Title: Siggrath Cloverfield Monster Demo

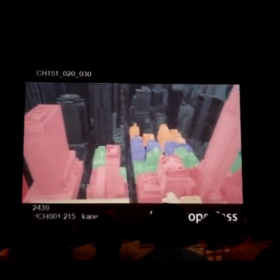4:02 But yeah, the matchment really saved me, and I was able to use C-Depth
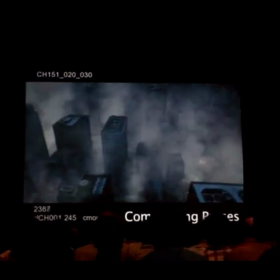4:08 created by the city that Devin built to do this, to you know, cut the smoke.
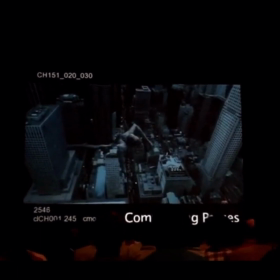4:14 And I used this little geyser element. I used just one element over and over and retimed it fast for the, well, not fast, but you know, regular speed for the foreground and then super slow for the background.
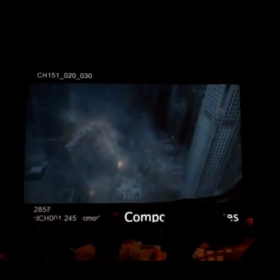4:28 And then I just put cards in Maya and cut it with the Z-Depth to get that depth in the city.
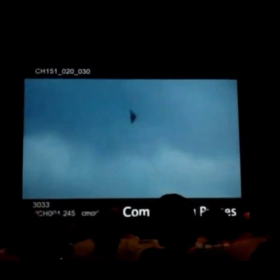4:34 So it's a total 2D trick. And you'll see here, just the way that the effects animation starts to get layered with
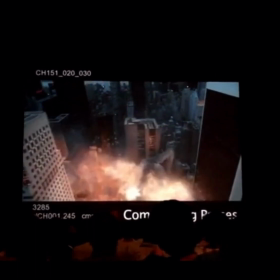4:43 practical explosions and dust elements from other movies that we worked on, and stuff really starts to come to life.
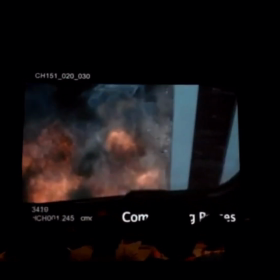4:48 Yeah, I used tons of elements that were actually shot for Starship things.
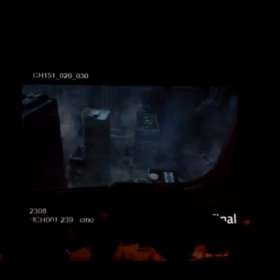4:54 Brain bug elements with all these huge dust hits, and I use that to pad the effects renders, and it really helped. And what I want you to watch is what we show the final is the way we solve the problem of the monster
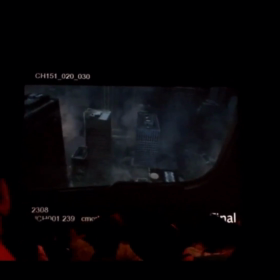5:10 jumping out at us and looking kind of goofy is same technique that Chris used for that very first Clover shot that we did. We found out, you know what, if we just zoom the camera in and make it soft and blurry and kind of look around like the camera is trying to find it, all of a sudden you get much less space to play with, and there's just a giant monster head in your face before you know what's going on. It turned out that that just solved the problem, so, you know, low-tech effects.
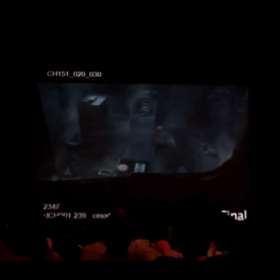5:29 Oh my God! Are you guys seeing this right now? Are you seeing this right now?
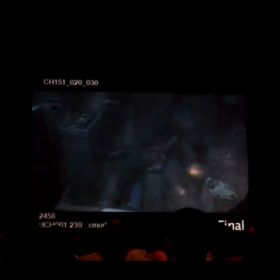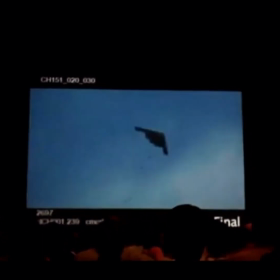5:44 Are you guys seeing this shit right now? Oh my God! Oh my God! Oh my God! Oh my God! Those aren't gonna hit us, are they?